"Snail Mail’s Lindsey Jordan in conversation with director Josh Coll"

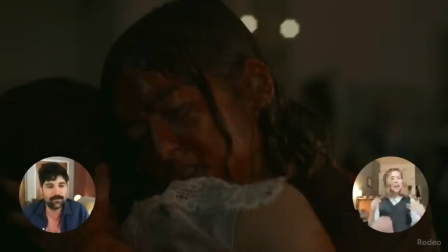2466s
That's like, you know, that's like obvious, but it's, I don't know, the emotion that whatever is going on, the like whatever's being evoked here, to me is like profound. Yeah, no, I think it's like, it's not even that it's just sad.
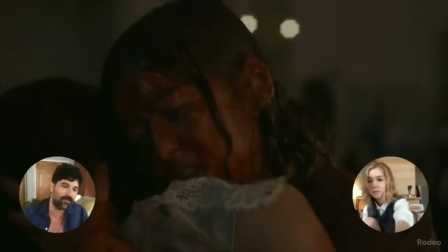2485s
I think that like it puts a lot of what happened before in the video, like it kind of like reframes it, or like makes it like, it's just like a different context of like where your character is at that point. Like, and I think that we locked in really hard on it because we did like the first three takes or so,
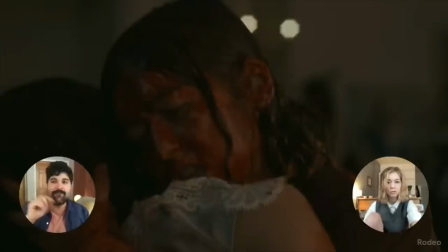2504s
and we didn't use any of it because at first you were kind of playing it to the camera. Like, you were singing this stuff, but you were still keeping an eye on the camera. And it was after like three or four where I realized, I was like, oh wait, like
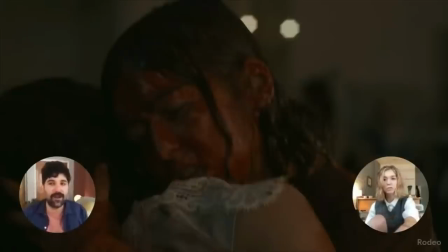2519s
that feels like too sarcastic or kind of like too knowing, like too kind of like winking at the audience of like, how nuts is this? And it wasn't until I think I just gave you a really small note, which was basically just like, sing to her. Like, this is a moment about like you and her.
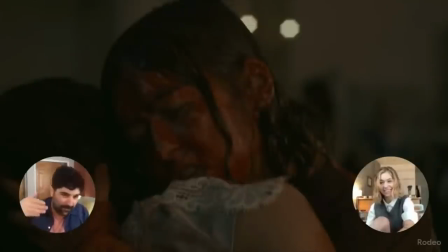2535s
And you immediately locked into it and like kind of like buried your face into her neck, like the crook of her neck, and then performed it to her. Like, as she's, you know, in the world of the video, like she wouldn't be dead yet.
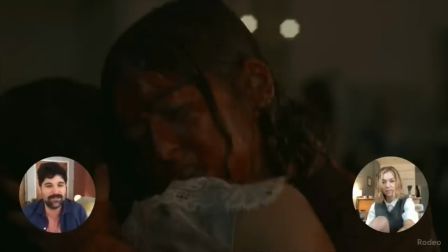2551s
Like, we would, you know, I think it would take a couple minutes or something, but I don't know why I know that. But yeah, it's like you're singing to her in like the last moments. And I think that there's something really like heartbreaking about where,
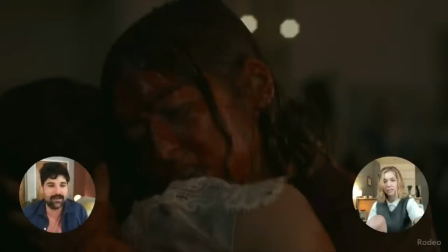2566s
you know, like your character's headspace would be at, you know, because ostensibly you cutting, slicing her throat was like an accident, right? But like, yeah. But you just run with it. And I think that that's where like the strange element of it comes through, that you're not like, she doesn't like fall to the ground and you're not like over her body being like, oh,
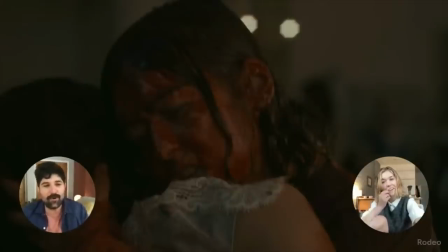2584s
I'm gonna save you. It's like all you wanted was that moment with her, like it to be about the two of you. So it's like, even if she's dying, you're gonna have that moment. Yeah, actually, and we cut something that I was like, I like it, got the emotion that we used, like, you know, is like, it's sad.
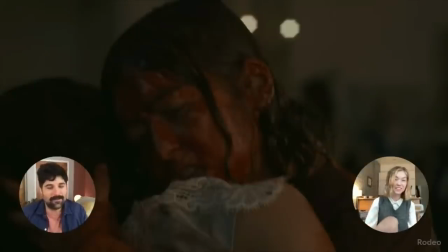2604s
I mean, we were messing with a couple different things. At one point I licked the blood off her neck. I'm kind of glad that we didn't put that in there. It was really intense. Just like pervy. Like, there's no, you know, that's not the emotion. That's not the emotion.
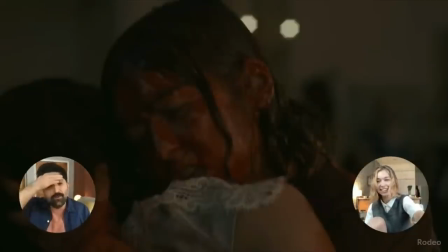2619s
But like, that's the thing though, is like, that's what's so fun sometimes about doing things like this, because like in the script and like, I think in all of our original conversations about it, like the scene definitely was not written to be, like this part was not written to be sad.
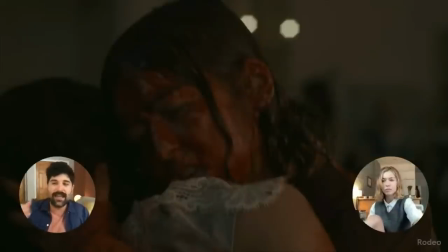2635s
Like the next part, right. After, but like, yeah, like initially it was like, we were like, yeah. And then like, maybe the blood, like her neck is just like shooting blood and it's like, you're bathing in that. And it was just like, we were just going further and further and further with it. But yeah, it was just like, once we were there on the set, like immediately it became clear that like,
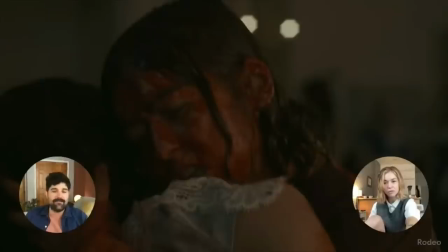2653s
oh, this is much better if it feels like a moment between the two of you. Cause there's not that many moments where just the two of you are together. And I think that like, yeah, that just really comes through for me at least. And I think for like, yeah, people who have seen it as well, like that's a thing that people have said,
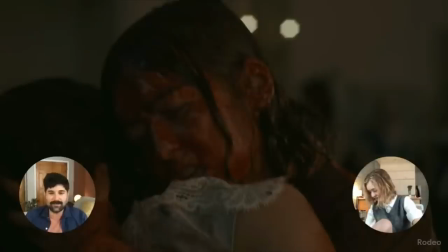2673s
especially in the next part, which was, I don't know. Do you have anything else on this? I don't think so. All right, let's roll. All
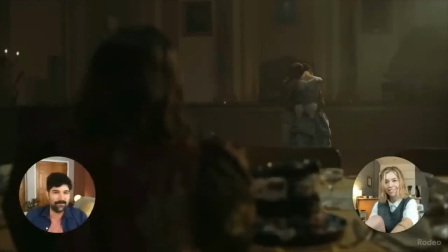2684s
right, we should pause it on the cake. All right, pause right there. Great. This is a great place to pause. There's oh, I'm glad we're getting that. I'm gonna get that little shot. I mean, there's so much to talk about with this part.
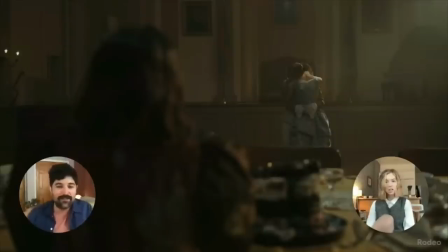2701s
Like, I don't even know where to begin. I mean, like, obviously, like, so initially the plan was to shoot you in both locations, right?